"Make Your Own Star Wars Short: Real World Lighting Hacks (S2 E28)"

This week, we start our trench runs, and I'll show you some real-world lighting tips that I was able to apply to Blender.
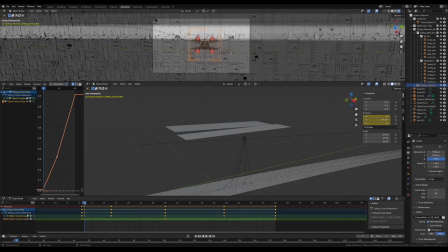(0:06)
So here we are, our X-Wings finally head into the trench. Now, this was a fun and interesting shot in that I had some suns in my scene in order to light up my trench.
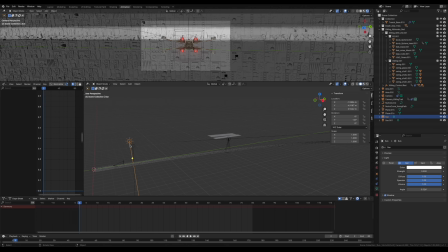(0:19)
So even though my suns are way over here, I didn't want them illuminating the trench as much as they were. So I wound up, for the first time in this project,
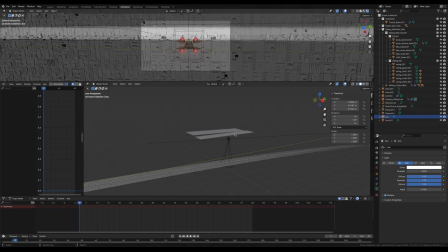(0:35)
doing what people do on film sets, and essentially use flags to flag off the light. Now, even though the suns are over here, somehow they are lighting up this whole scene. Don't really know how it works that well,
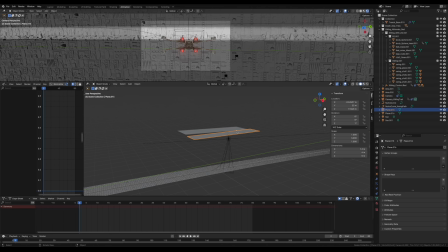(0:49)
but here's what I did in order to flag off the sun so they're not just blasting the trench. I put two planes in to block the sun, and if I turn them off, you can look up above.
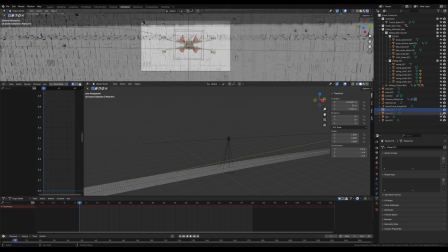(1:01)
Look how much sun is hitting the trench when I turn those off.
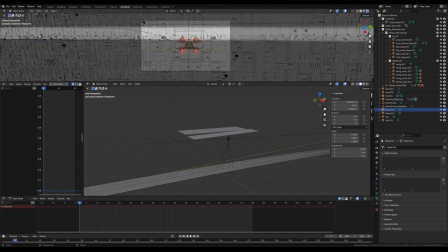(1:05)
So I have a better highlight of the trench and low lights of the trench as this X-Wing flies into the trench. Now, as per usual, I have lights lighting my X-Wing.
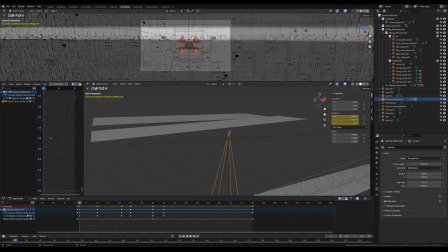(1:19)
I have a camera, and everything is following the same path in order to get down into the trench.
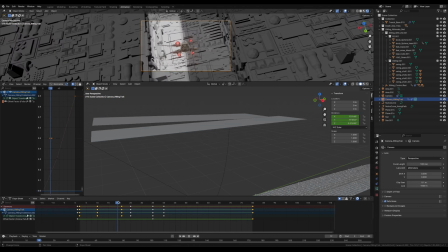(1:28)
And here we go. We are flying down. The X-Wing flies into the trench. My camera has multiple keyframes on it to twist it and turn it as we get down into the trench.
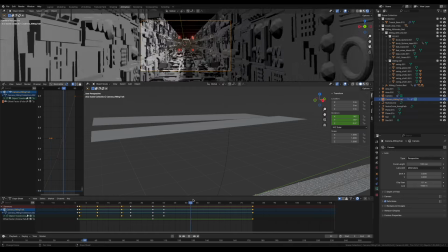(1:37)
And I have them sort of overshoot and come back up and settle into the trench to fly off and start their run.
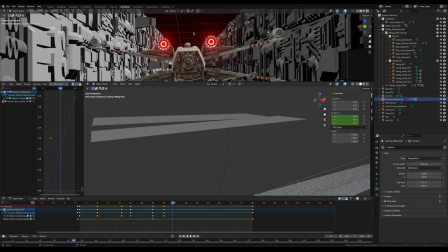(1:48)
If we go in closer here, let's take a look at our R2 unit. I believe, let's find out.
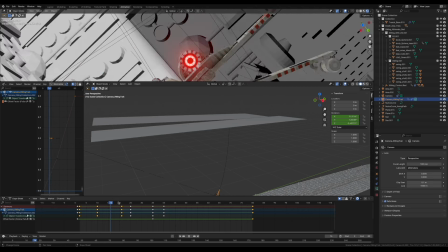(1:54)
Yep, my R2 unit turns his head. Oh, we can't see, he goes out of frame. So there we go.
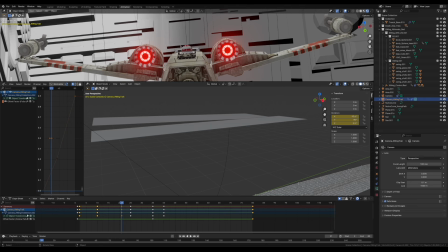(2:00)
You can kind of see his head turning there. How many keyframes? Oh, I got a couple keyframes.
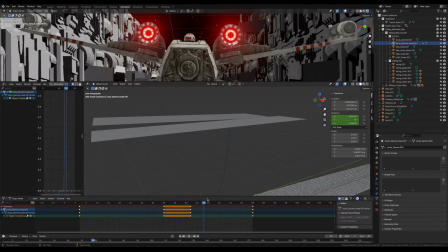(2:05)
So he turns his head, holds it for a second, and then turns it back the other way, just to make some little visual interest there.
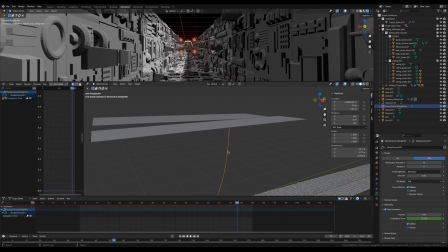(2:13)
And that is it. Following some paths into the trench for each X-Wing.
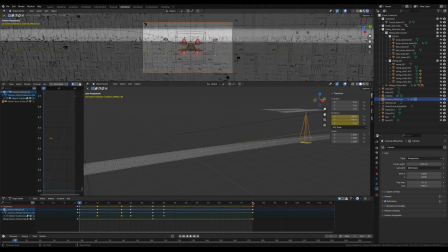(2:18)
So I'm going to show you something interesting here. I use this same file to do the back plates for my trench. So if you see over here,
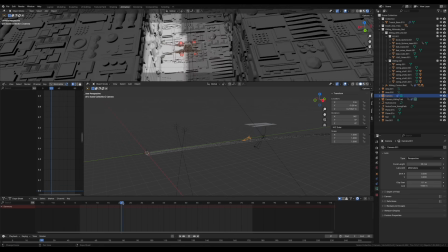(2:27)
I have an extra camera that is flying along a path that I didn't use in this render. This is the camera I used for this render,
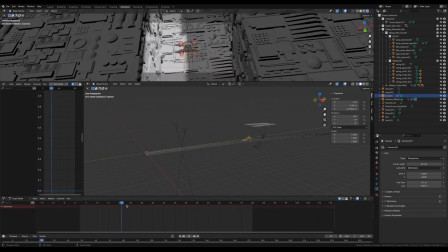(2:40)
but I still had another camera in there that was doing stuff that didn't affect the shot I was doing there.
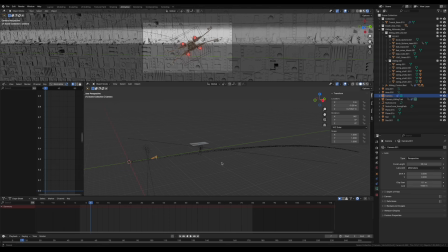(2:49)
I did not delete it out of the scene,
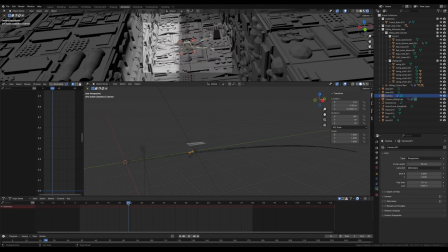(2:52)
but that camera was left over from basically doing a trench run backplate, which I will show you later.
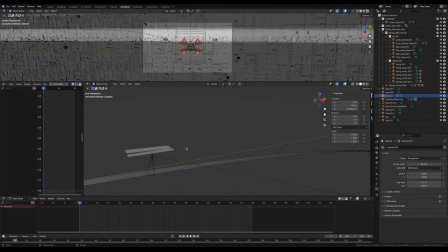(2:58)
But this is the red leader flying into the trench. But now let's take a look at the blue leader flying into the trench.
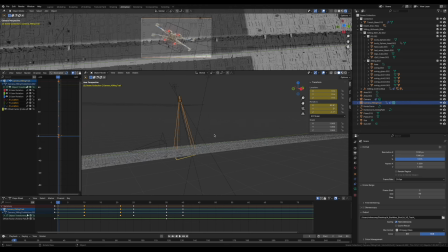(3:04)
And here goes my blue leader. Now, if you'll notice, I have my red leader and blue leader flying in different directions because they would fly in different directions. My suns are in the same place. I have two flags here,
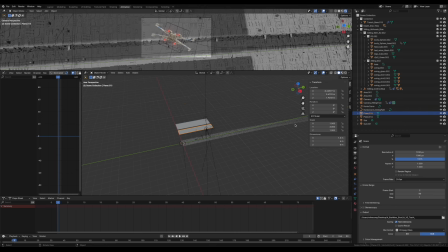(3:17)
which I placed in a different portion to mask off a different portion of the trench where the blue leader was flying. If you'll notice in the other one, the red leader was flying farther on down this way. I probably did the blue leader first.
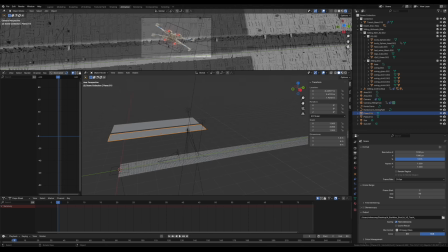(3:32)
I probably did these out of order because the blue leader seemed to be at the beginning of the trench and the red leader was more at the other side of the trench. Anyway, same principle. I have some flags flagging off the suns,
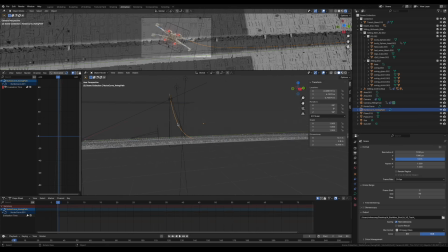(3:47)
and then a curve for the blue leader and the camera to follow as we fly in there.
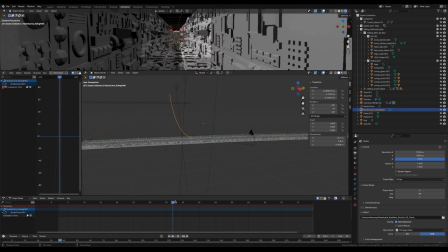(3:55)
There we go. You can see the camera following and the blue leader going in, and the shadows are on the different side of the Death Star because the blue leader is going the other way.
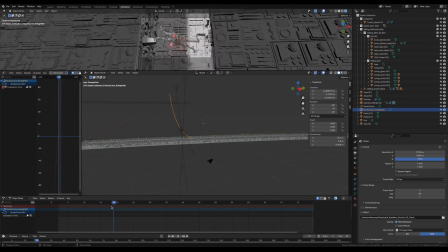(4:06)
I probably did the same thing with my R2 unit.